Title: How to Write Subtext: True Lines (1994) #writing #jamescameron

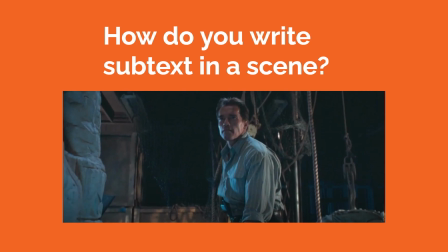[0:00]
How do you write subtext in a scene? The 1994 action comedy film True Lies, written and directed by James Cameron, tackles this in a scene between Arnold Schwarzenegger's character, Harry Tasker, and Bill Pullman's car salesman character named Simon.
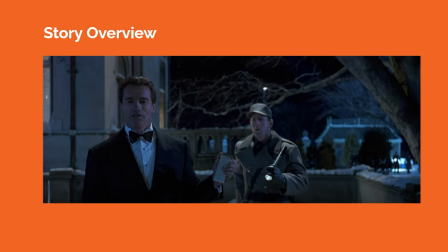[0:14]
As a general story overview, we follow Harry Tasker, who is a secret agent working from the Omega Sector, a top-secret U.S. counterterrorism agency. He's also a family man, but his wife Helen and daughter Dana are not aware of his secret agent life.
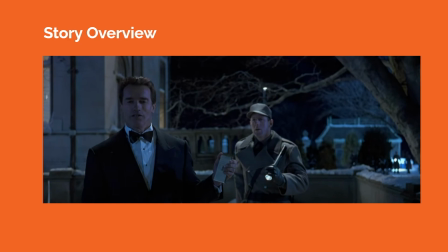[0:26]
When the film kicks off, we learn that Harry is constantly preoccupied with the pressures of his work, so his family life, including his marriage with Helen, is getting neglected. When he suspects that Helen might be having an affair with a car salesman named Simon, Harry goes undercover as a prospective car buyer to find out the truth.
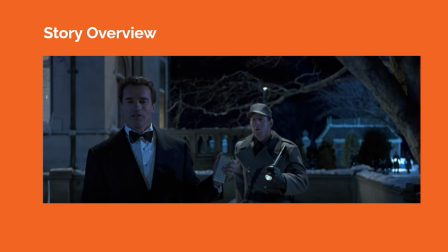[0:43]
This is the lead-up to the scene that we'll explore for its use of subtext.
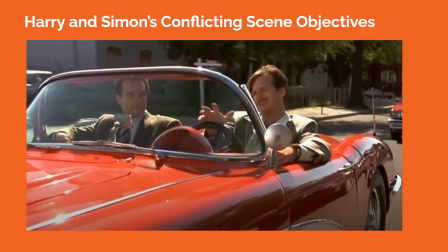[0:47]
What makes the scene work so well in regards to subtext is that Harry and the car salesman Simon are on different wavelengths as the scene progresses. They have conflicting scene objectives. Harry wants to get Simon to confess that he's having an affair with Helen, or at least to confess some truth that sheds light on what Helen is doing with Simon.
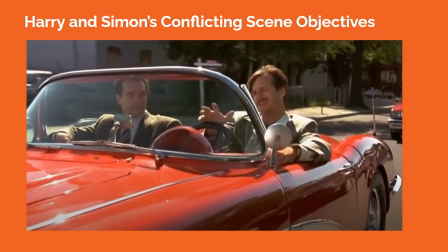[1:04]
And for Simon, his objective is to sell an expensive car to Harry by boasting about his own sexual exploits and how the car is part of his seduction strategy. During this scene, Simon has no idea that Harry is a secret agent, so there is an added layer of contrast where Simon pretends to be a man of mystery, while Harry is the real deal.
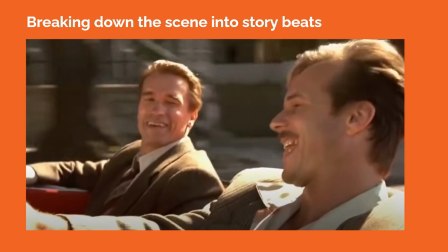[1:22]
If we start breaking the scene down and looking at its big broad story beats, the scene kicks off with Simon driving the car while Harry rides in the front passenger seat. Simon confides in Harry that the Corvette is more of a show-off than anything else. He even says that the car doesn't handle that well.
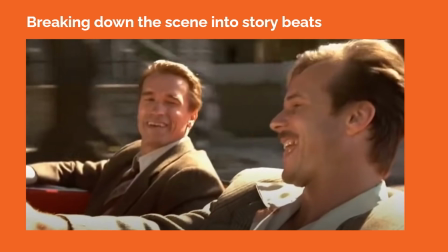[1:38]
This is a subtle cue to the nature of both characters and the scene playing out. Neither Simon nor Harry are what they initially seem on the surface.
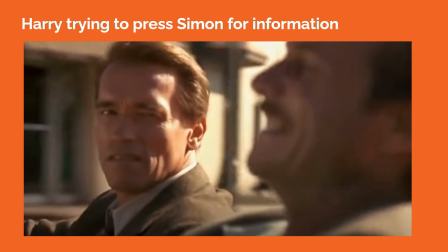[1:46]
Next, Simon starts to rope Harry in by broadly bragging about his seduction strategy, but initially without getting into details. What's really happening here is that Harry is trying to press in and find out what's happening between Simon and Helen. Meanwhile, Simon just thinks Harry is a curious customer.
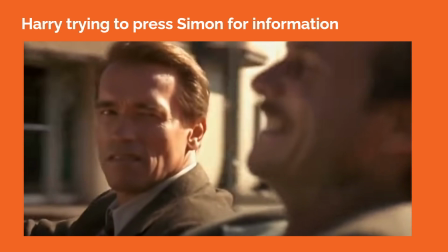[2:01]
Simon is exerting himself, trying to show off and display his seemingly alpha male qualities by teasing to give seduction advice to Harry.
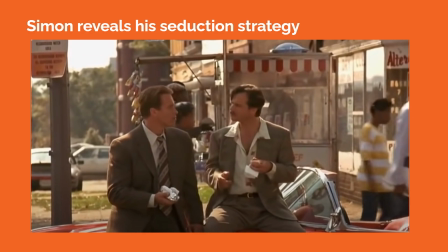[2:10]
Then, as Harry and Simon eat a meal next to the car, Simon launches into describing his seduction strategy. He tries to create a fantasy, a sense of danger for the women he's pursuing to break them out of their mundane lives. Harry is playing along, pretending that he's interested in learning about the seduction strategy, but he only really cares about finding out what Simon and Helen are up to.
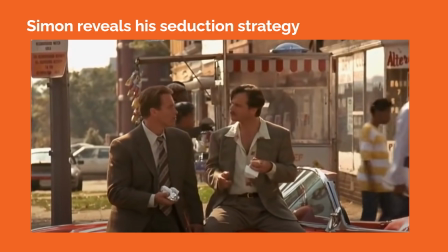[2:29]
When Harry asks, what about their husbands? He's digging deeper into Simon and trying to find out if Simon is having an affair with Helen. Simon goes on to insult the husbands of the women he's seducing, and Harry mockingly laughs along, but we can see that he's getting increasingly annoyed.
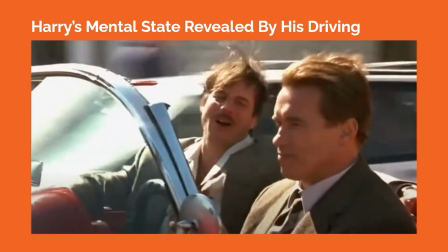[2:45]
And then the scene cuts to Harry driving the car as Simon sits in the front passenger seat. Harry is driving much faster than Simon, and this clues us into his mental state as he is getting more agitated. We also know that Harry has a secret agent background, so he's also familiar with driving cars in high-speed chases with high technical skill.
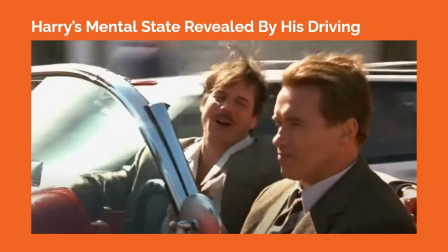[3:02]
Simon doesn't know any of this, so he cautions Harry to slow down a bit at the top of this story beat.
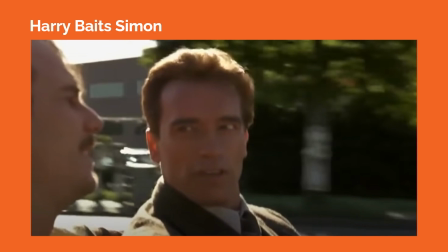[3:07]
As the scene progresses, Harry plays it relatively cool, asking questions in a monotonous way that contrasts with Simon's lewd nature. Harry asks who Simon is seducing now, and Simon starts to talk about Helen. Harry baits Simon to talk further about Helen by getting Simon to get into locker room talk, lewdly talking about Helen's physique.
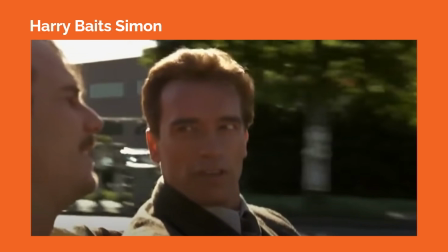[3:25]
The camera zooms in on Harry's face as he hears Simon prattle on, and this causes Harry to snap where he smashes Simon in the face. But we learn in an edit that this smashing action is actually playing in Harry's head.
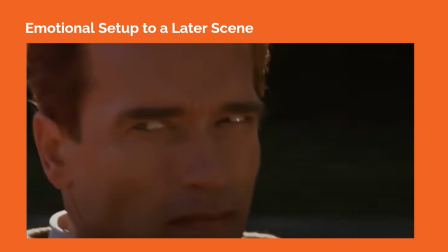[3:37]
In reality, Harry drives the car back to Simon's car lot and expertly maneuvers the car into a parking slot with a spin tactic worthy of a secret agent. Harry has kept his cool and not revealed his endgame to Simon, but he got the information he thinks he was looking for, which is that Helen is having an affair with this sleazy car salesman.
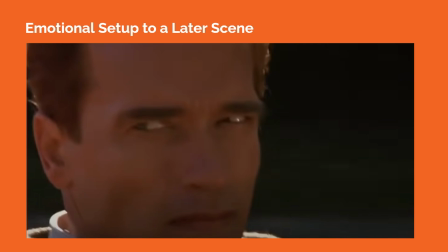[3:55]
Harry's determined look at the end of the scene suggests that this is an emotional setup to a later scene where he will corner and confront Simon.